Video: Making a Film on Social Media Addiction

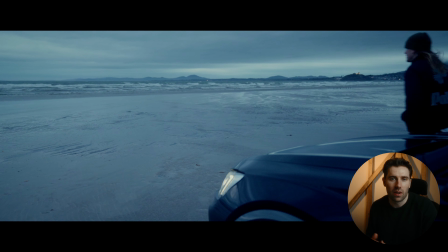And ending here with this last shot showing our character's relief and enjoyment of being outdoors and feeling that sense of flow state once more,
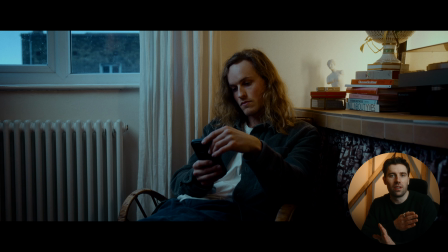which is completely opposite to how he was feeling beforehand,
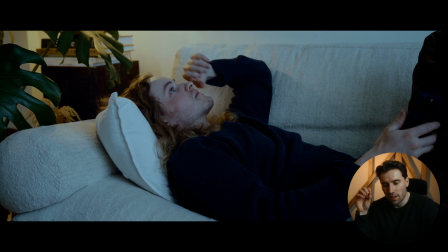where he was just task switching and doom scrolling and just being completely distracted.
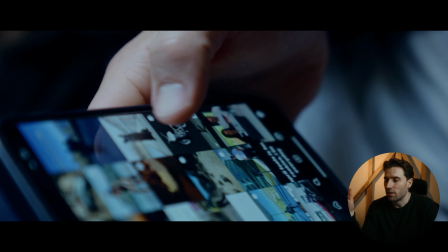Whereas when you're in flow state, you completely focus on one thing,
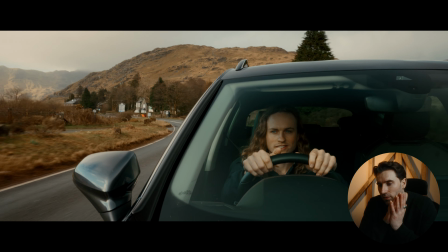and for this it was driving through the mountains and just feeling that experience once more and feeling alive from it, and yeah,
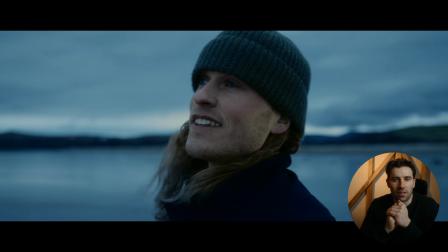embracing it all and taking it in. So that's some of the production. When it comes to the post-processing of this film, I did most of it in DaVinci Resolve, so I did the edit and the sound effects and the color grade. And then for the actual track itself, Hear Me Out Music, I collaborated with those guys on that one, and George and Luke did a really good job. So super stoked to work with someone doing that kind of thing. I always wanted to work with someone to develop a track on a film, so it's really cool that it was for my first piece that was a narrative one. So let's walk through some of the ideas that I had with the music and the sound effects and the colour too.
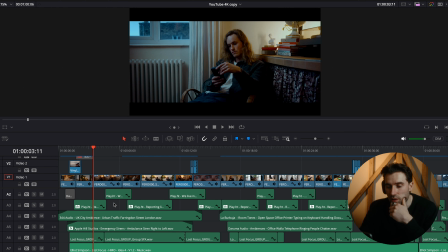Let's walk through some of the sounds that the guys at Hear Me Out created, and you can get a feel for what the original track sounded like. So if we go here, just select solo there, and then you can hear
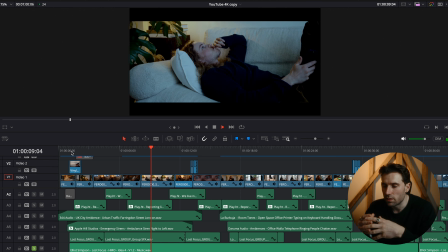kind of what the track sounded like. So kind of building up suspense here. You can just kind of hear what it really sounds like.
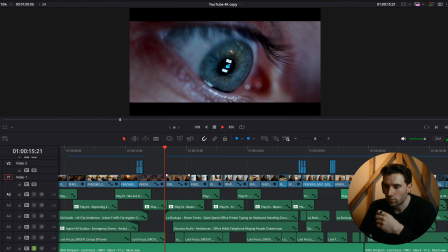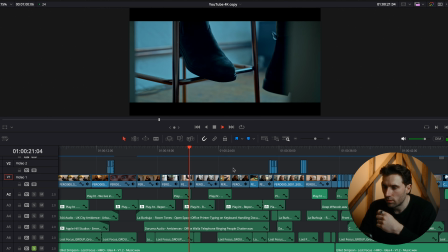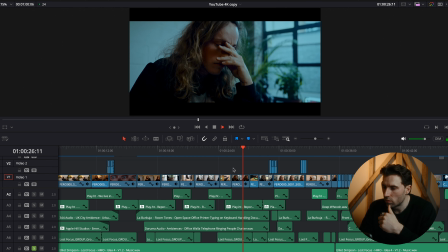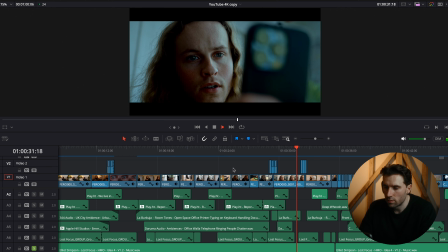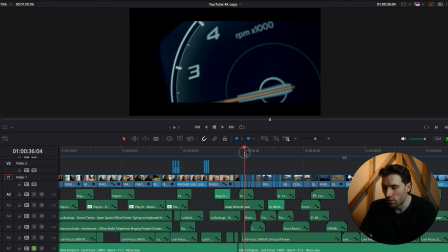And then when we get a bit further along to the drop we have here, you'll see it really picks up pace.
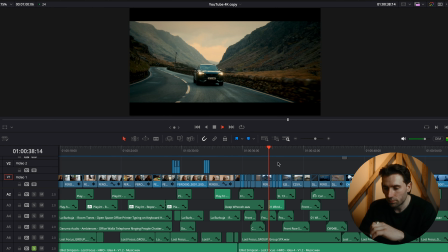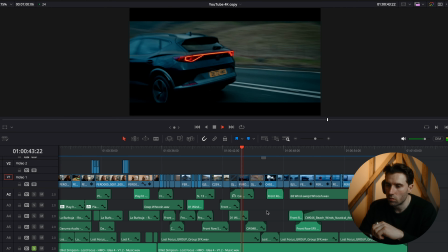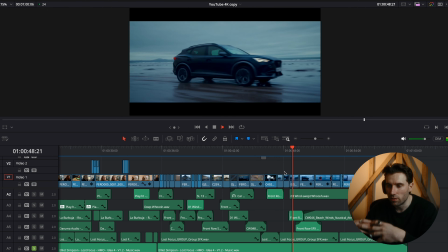So again, building up more and more attention to the release at the end.
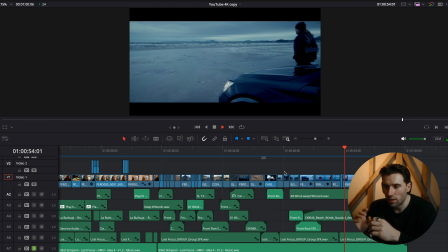Love these bits.
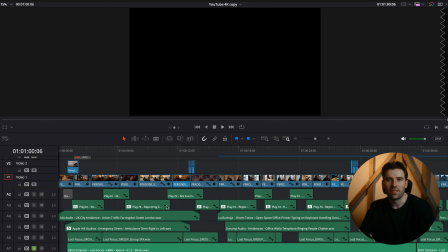Yeah, love those keys at the end. The guys did a great job at hitting me out.
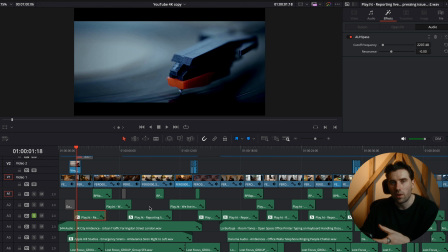For the different voiceovers we have here, we have a person on the radio and someone doing the main voiceover. And for the person on the radio, which is a news report.
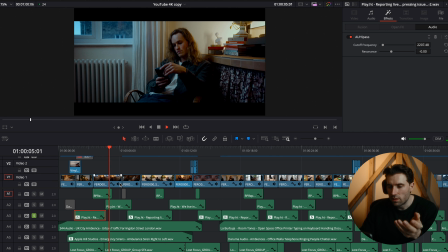So for this one here, we use a high pass filter to make it sound like it's in the distance. And then if we turn on the main report as well, so we've got that one.
We live in a world more connected than ever.
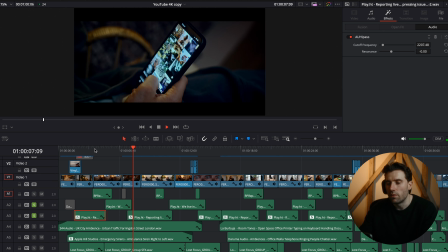We've got the main voiceover.
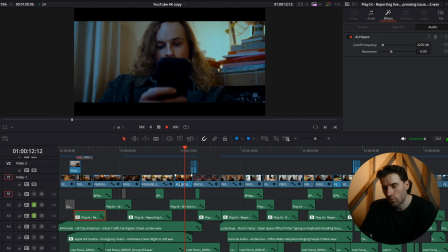Yet we have never been more disconnected from ourselves.
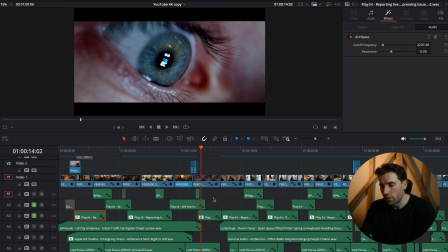So we've got the main voiceover and then the reporter as well in both of these, and then I've just added more and more layers throughout.
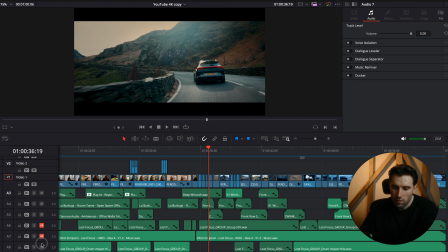If we turn off the track, you'll hear all the sound effects here.
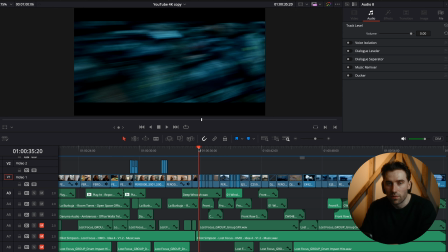So I'll play you a bit of what it sounds like without the main tracks, just to give you a feel of what the bass video sounds like. So let's play that now.
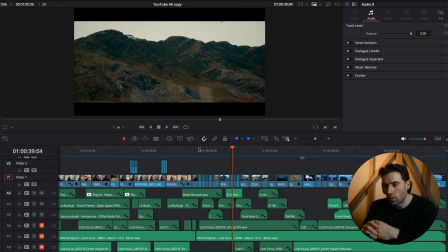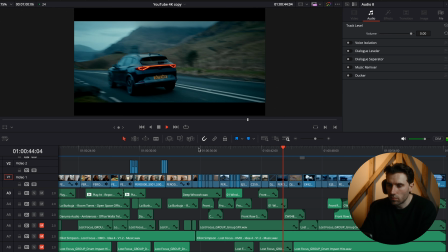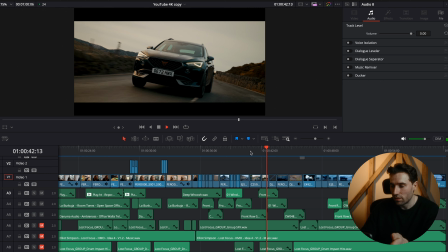So you can hear some of the main sound effects there from the car and everything driving past,
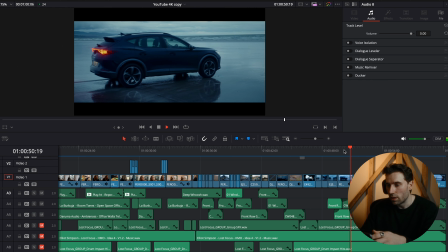and then when we get to the beach you'll hear some sounds of the waves
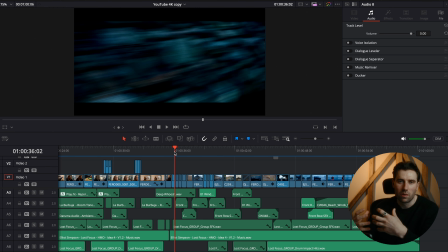and just the ambience of the environment as well. So really trying to build up the sound effects to give an impactful result in the end, and then all of them combined.
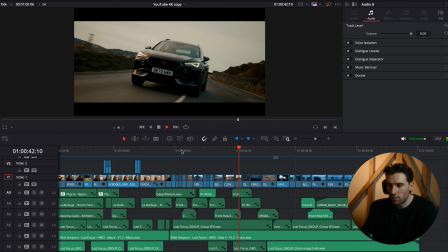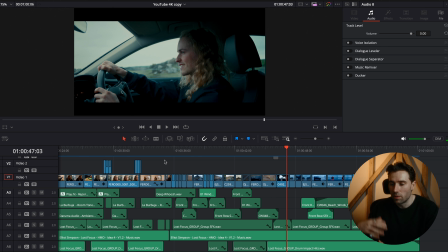So trying to keep the sound effects subtle, but building up the layers and the depth of the video. When it comes to the colour, try to keep the nodes as simple as possible really.